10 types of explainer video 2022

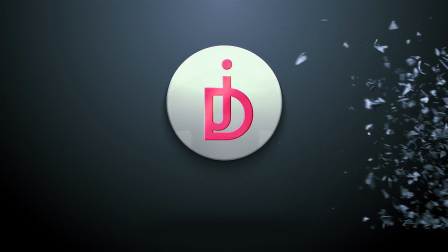Hi Internet! If you are a motion graphics designer, then you must have heard about explainer video.
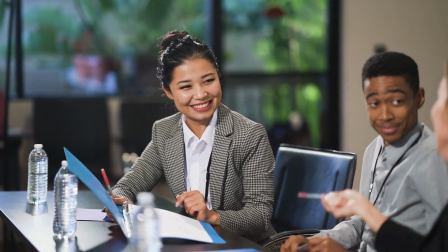Explainer video is one of the most important part of motion graphics animation.
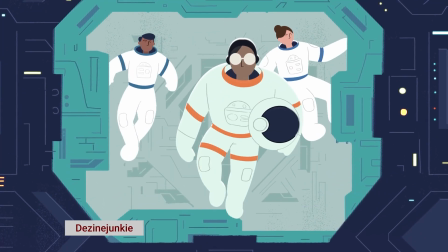From product publicity to demonstration, explainer video is a must for any organization.
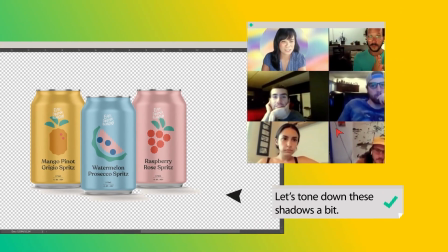This audio-visual storytelling is always effective than other medium. And that's why today I am going to describe about my top 10 types of explainer video.
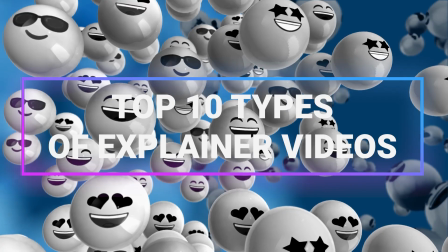This will help you to understand the requirements of client as well as to know briefly about these examples.
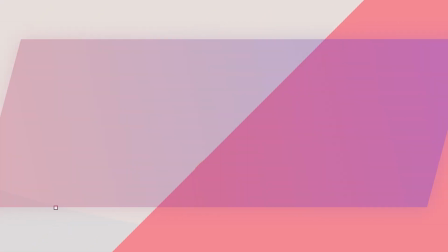My first take is motion graphic explainer video. This is the most popular and widely used style of explainer video.
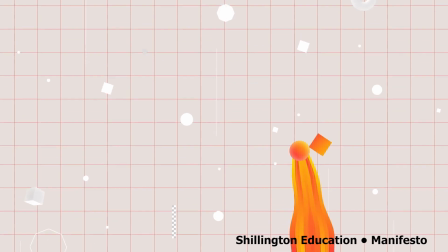It's an excellent choice for businesses attempting to showcase complex products or services.
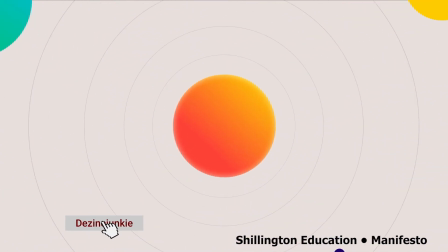Creative use of graphics in this type of explainer video helps illustrate your message without getting in the way or distracting from the intended marketing goal behind it.
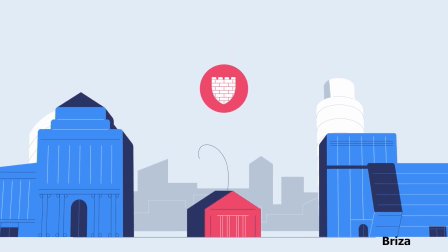Motion graphic videos captivate viewers right away because they are new, colorful, and dynamic.
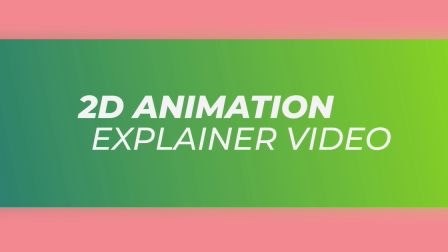2D animation video is one of the most commonly used explainer videos.
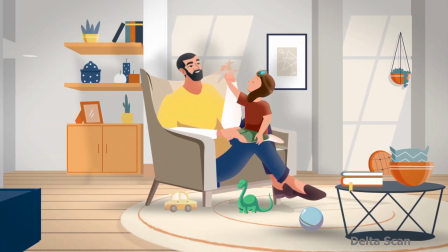The characters and decorations are designed in a two-dimensional flat landscape.
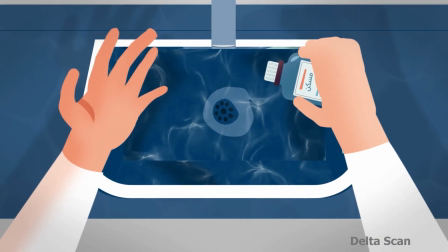Characters and backgrounds can be created by hand or on a computer. It is one of the most affordable explainer videos.
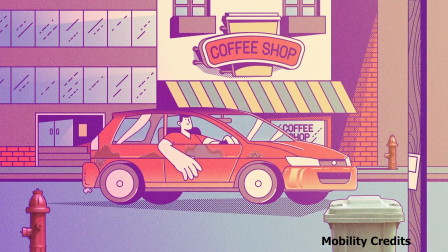Objects in a 2D animation explainer video move linearly from one point to another.
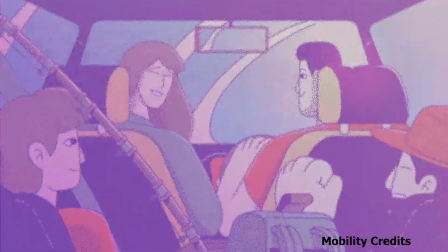2D animated explainer videos are widely used in marketing, advertising, and education.
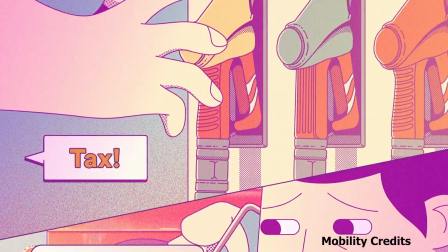2D explainers can be found in the customer onboarding experience of websites, mobile apps, and other software products.
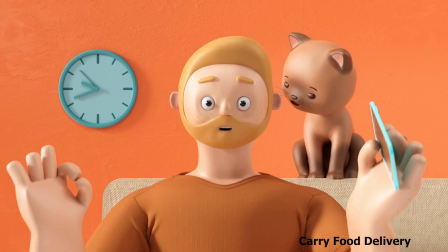3D animated explainer video. The styles of 3D animated explainer videos are an improved version of 2D animation.
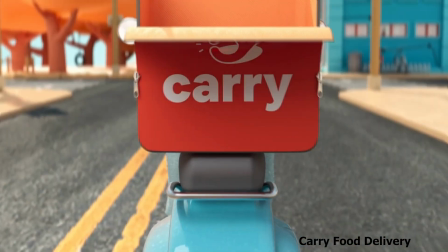Their main distinction is the three-dimensional depth.
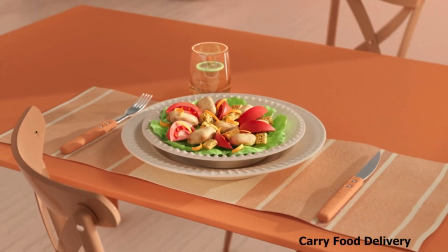While 2D videos use flat design, 3D videos are more realistic because they create an image in three dimensions: height, width, and depth.
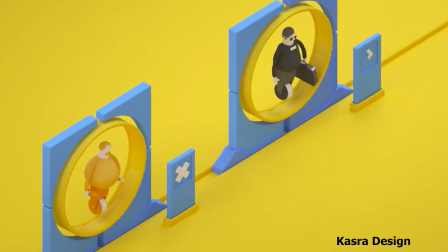In terms of computer animation production costs, 3D explainer videos are expensive.
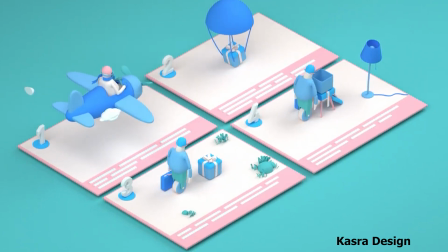To put it in perspective, a 2D motion graphics video requires two illustrators and two animators.
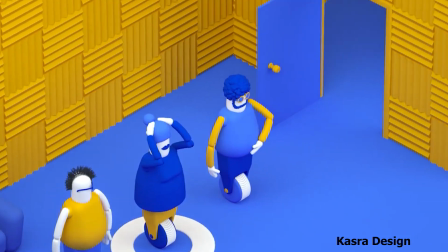A group of creatives, high-end computers, and plenty of time are required for a 3D animation video of the same length.
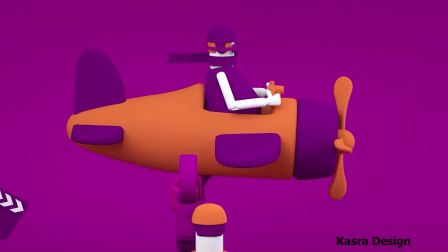As a result, 3D animation explainer videos are becoming less common.
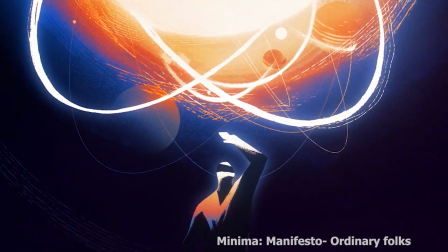Cell animation is a method of animating figures by drawing and painting them on cells, placing them over a background, then animate them frame by frame.
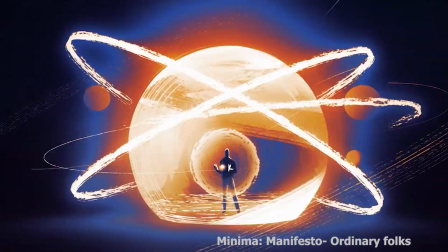This is the most advanced and curated way to tell stories to viewers. Because it's so time-consuming to do, it can be quite unforgiving of mistakes.
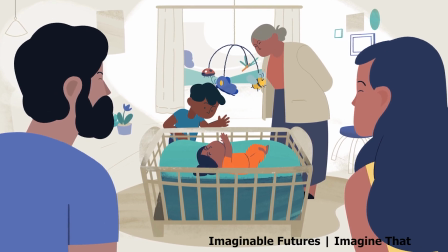If you change a small aspect of the visuals, e.g. the shape of a character, it can lead to a lot of rework as the frames will need to be re-illustrated.
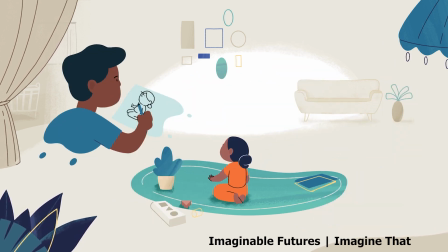So you can imagine the pain if you create a whole video then show it to the boss who says he's changed his mind about something important or didn't notice something earlier.
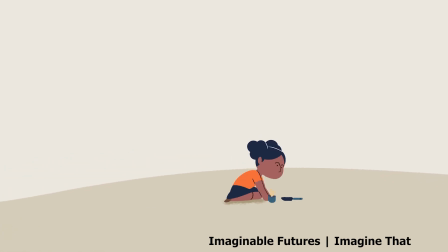Production cost is also a big factor, and so cell animation is more usually used in bigger budget jobs.
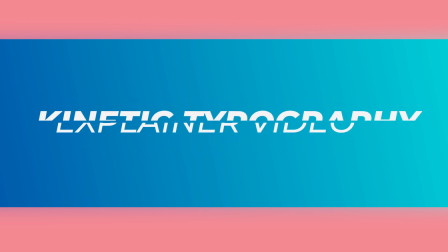Kinetic topography. Kinetic topography simply means moving text.
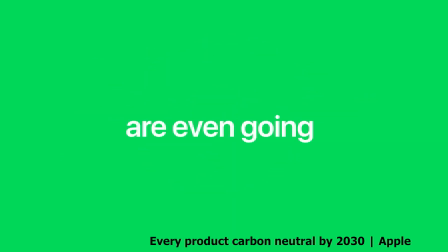It's an animation technique that combines text and motion to convey ideas and generate emotional responses from viewers.
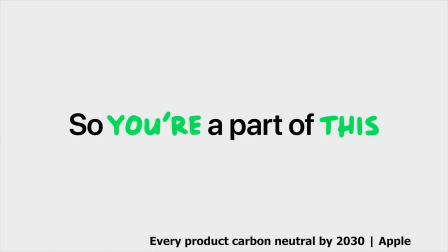There are numerous advantages to using kinetic topography in explainer videos, especially if you want to keep your videos relevant in the future.
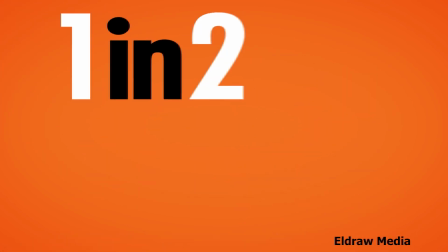Kinetic topography is a great way to tell your brand's story and sell your services, in addition to capturing the attention of people who prefer soundless viewing.
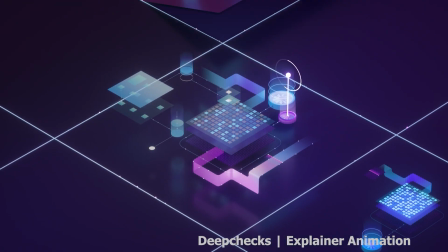Isometric animation. Isometric design is a technique for creating a three-dimensional object in two dimensions.
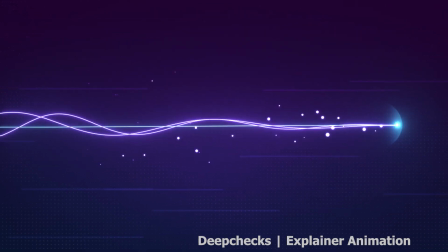Isometric designs work because they have shape, simplicity, and depth.
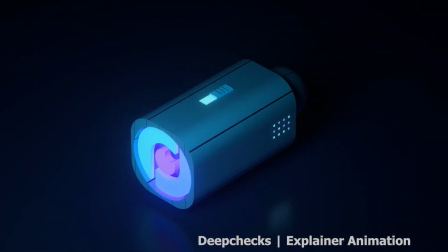They evoke the beauty of flat design but with added depth and dimension, making each element more visually appealing and easier to understand for the user.
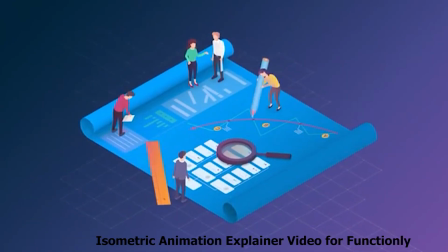Isometric designs provide additional perspectives on a subject.